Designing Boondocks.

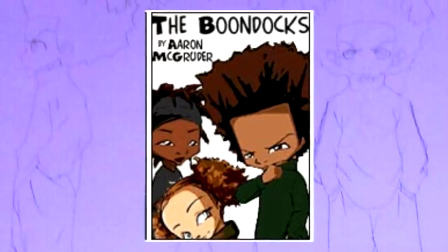(16:33)
And I think Huey is the most difficult character to design in the series because of this.
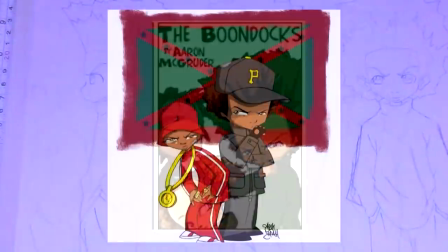(16:37)
There's restrictions on how he should remote, what he can wear and just generally, just generally there's a lot more to be mindful of when designing this character.
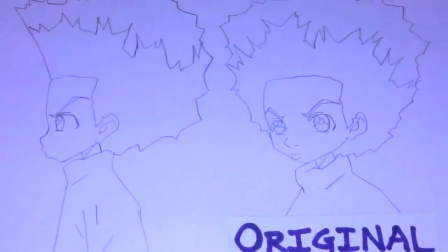(16:44)
But I think it's good and shows a level of integrity and respect to the character. It's why Huey almost feels completely redesigned in season 2 to accommodate this.
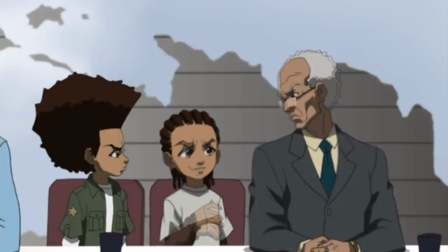(16:51)
Huey's outfits feel like a natural extension of his conservative touch to fashion. while still retaining hallmarks of his personality.
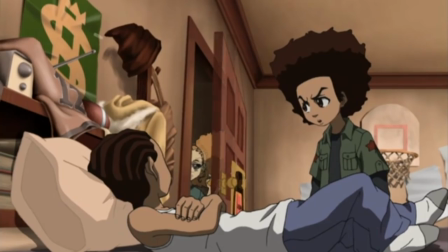(16:57)
A personal favourite of mine being the militant red star jacket. Jasmine's an easy character to design I feel because she's mostly a conventional child.
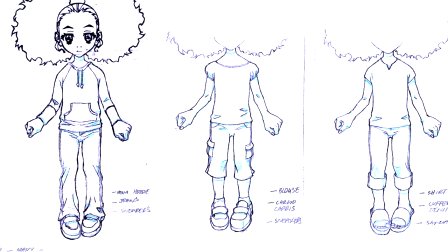(17:04)
Her design is something more along the lines of, what would an actual 10 year old girl wear? Cause you know, that's kind of the idea of her character.
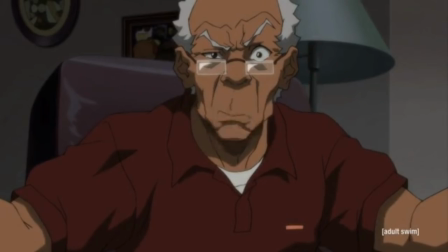(17:10)
Grandad's outfit never really changed throughout the years. She's got a nice red shirt, a white tee, but that's basically it.
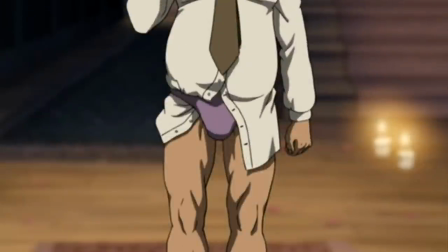(17:16)
He wears suits on dates and a speedo on interesting nights. That's about it. Now I'm going to talk a bit about proportions and its relation to the Capcom thing I talked about earlier.
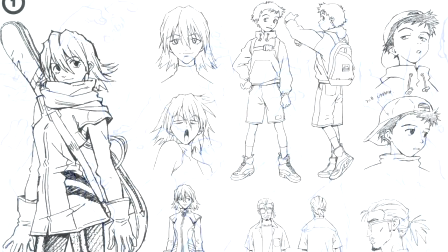(17:24)
The best example I can give for this is ironically FLCL. I want you to look at Nauta's hands.
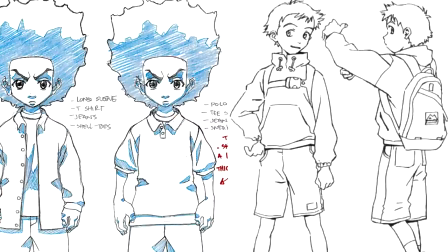(17:30)
Now I want you to look at Huey's. The Boonocks has always had this Capcom touch with these oversized hands and feet to make the characters feel more recognizable.
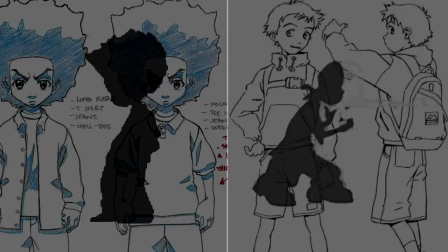(17:37)
It's why when you see a silhouette of Huey O'Reilly you can immediately tell who they are. Not just because of their hair but their proportions.
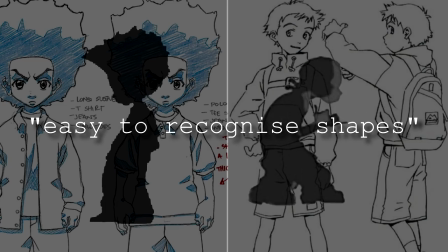(17:44)
A key part of character design is making easy to recognize shapes for the audience to see and I don't think this was ever made more present than the designs for the video game.
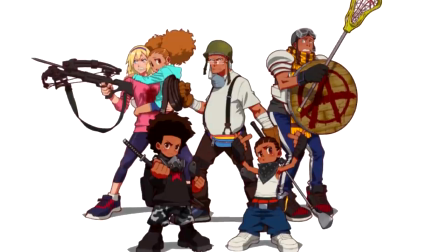(17:51)
These designs, to me anyway, way, are near perfection.
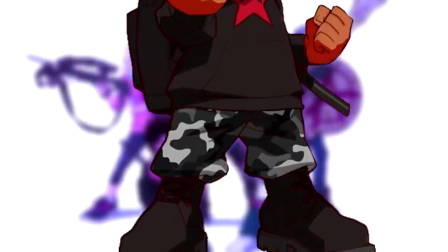(17:54)
Huey's hoodie speaks to his political affiliation, his bottom half communicating that he's militant in a pose that screams that he's ready.
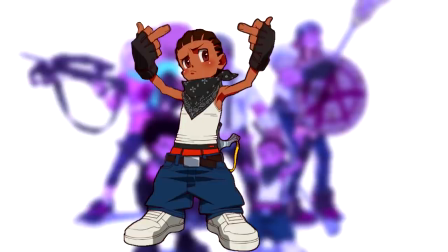(18:00)
Riley's pose communicating the same thing but also that he doesn't care.
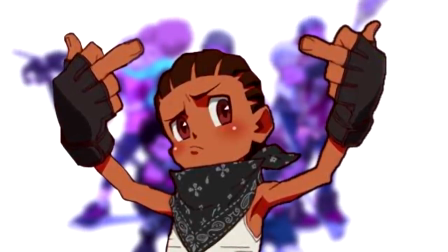(18:04)
His design is familiar but boasts a lot of subtle changes that I think work to bring out his personality, from the black gloves to the bandana to even the slingshot.
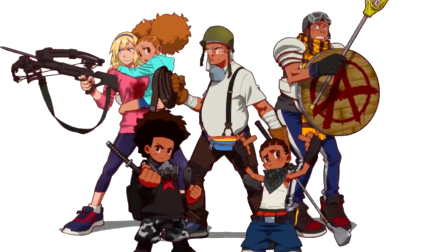(18:11)
Like generally there's a lot more communicated about these characters through these designs which doesn't really feel like it flies in the face with the original intent.
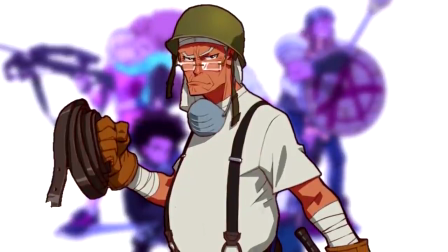(18:17)
Even Grandad's outfit feels like something he just threw together at the last minute and that's exactly why it works.
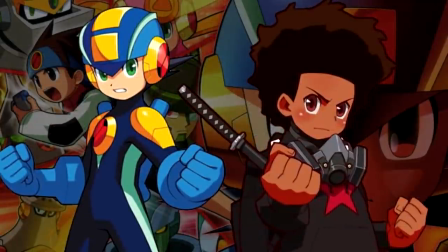(18:22)
And feeding into that Capcom point again, I get serious Mega Man Battle Network vibes from seeing the size of their hands, to even the posing.
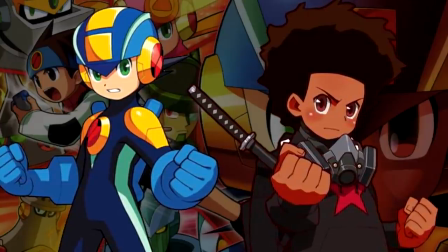(18:29)
The eyes are larger, making room for more expression for the kids, but don't compromise the iconic eagle eyebrows.
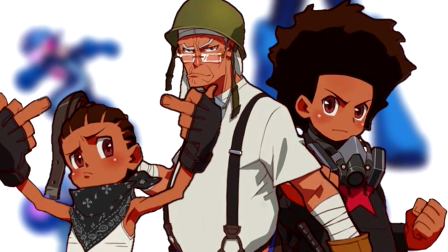(18:34)
There's just a lot here that's just working as an extension of what these characters are and what the game was designed to be.
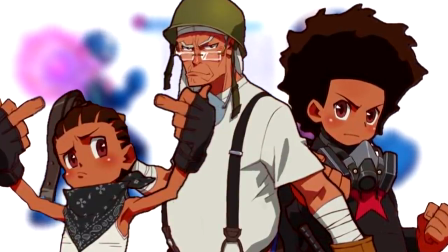(18:39)
It's really a shame that we never got to see what this game would have looked like. But as I've communicated before, the Violet theme seems to have been translated into what eventually became the Boonlocks reboot.
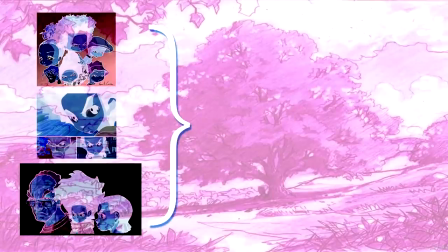(18:52)
It was important for me to go through the Boondocks' design history to give people an idea of what the design process was like for the Boondocks, but also to give my general perspective on how the Boondocks is designed as a whole.
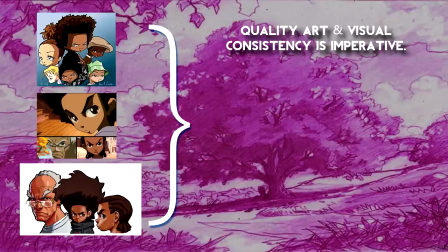(19:02)
So what have we established? The Boondocks has always prioritised quality art and visual consistency, regardless of what it's attempting to do. There's a lot of mandates on the character of Huey because he's a complicated character.
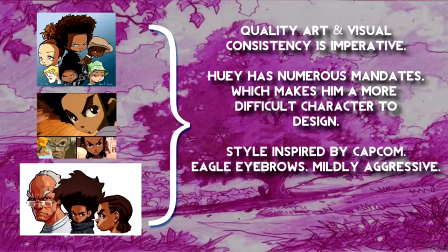(19:11)
The Boondocks has a strong influence on the Capcom Astaic, its style is defined by exaggerated proportions and somewhat aggressive eagle eyebrows that the series is known for, modernising concepts that are derivative of certain eras of hip-hop has always been a difficult task. And lastly, the Boonocks want engaging fight sequences that draw from the staging of Bebop, and the fluidity of Samurai Champloo.
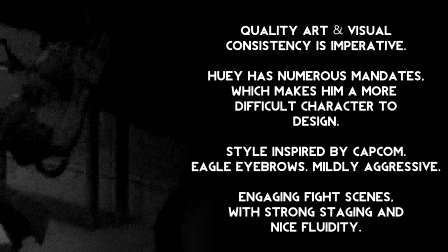(19:29)
I'm not a member of the Boonocks team, but following the design principles of the series from 96 to modern day, you know, I think, I think, I think that's the general correlation.
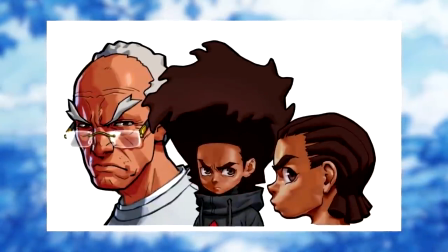(19:37)
I'm prefacing all my comments about the Boonocks reboot's designs with the fact that we don't know how this is going to look in movement. As of this moment, we don't even have a trailer.
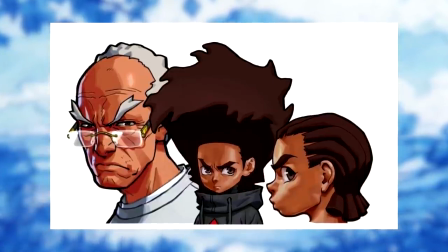(19:44)
So for all intents and purposes, everything I'm about to say is hot air. Aight cool.
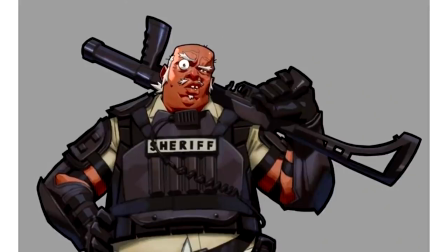(19:50) With that said, We have been hoodwinked, bamboozled, led astray, run amok, and flat out deceived.
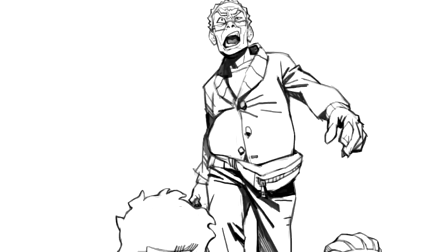(19:57)
See I'm joking, see I'm joking, don't take this stuff too seriously. There's a bunch of stuff they've shown off that I quite like and I think shows some real promise.
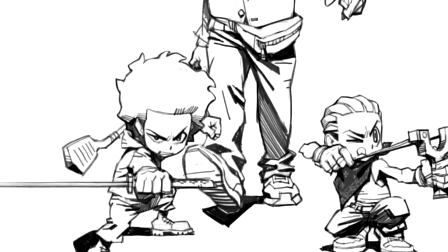(20:04)
But in the same breath, there's other stuff that makes me question the direction and design decisions.
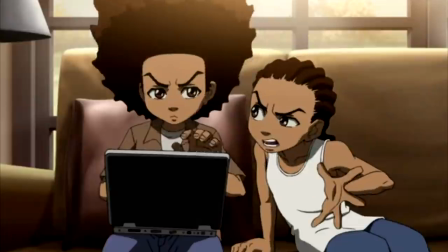(20:08)
Before I start, I want to make it clear that if your immediate response to this is going to be something along the lines of Just be grateful the Boonox is back.
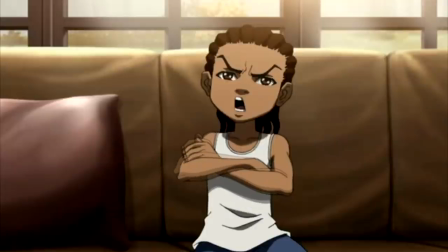(20:14)
This is Aaron's vision. Shut the fuck up. then you should probably just click off.
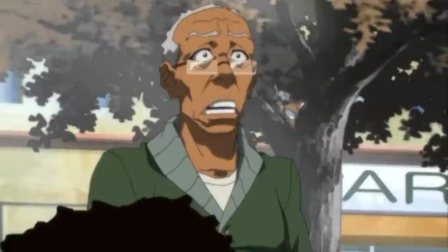(20:18)
There seems to be a culture surrounding Aaron Magoodo and his work that creates a narrative that ducks criticism of the material he creates.
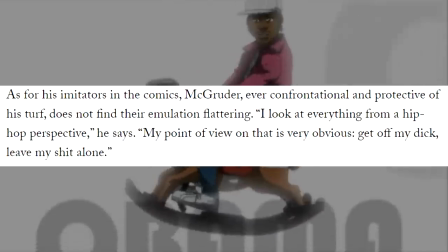(20:24)
Let's keep it real, this is just dick riding, something Aaron's historically quite vocal about disliking.
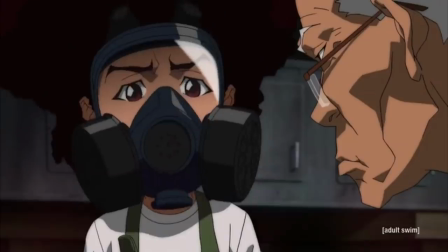(20:29)
I think a big part of this has to do with the situation surrounding season 4, and while I have complicated opinions on that which I'll get into another day, I want to make it clear that all that,
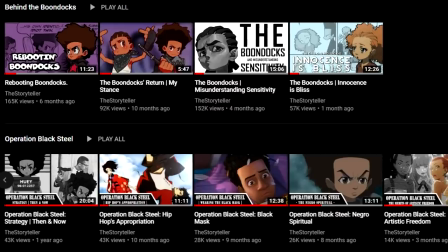(20:36)
I mean, it really doesn't matter to me. It's undeniable to say that Boonock and Aaron haven't had an impact on me.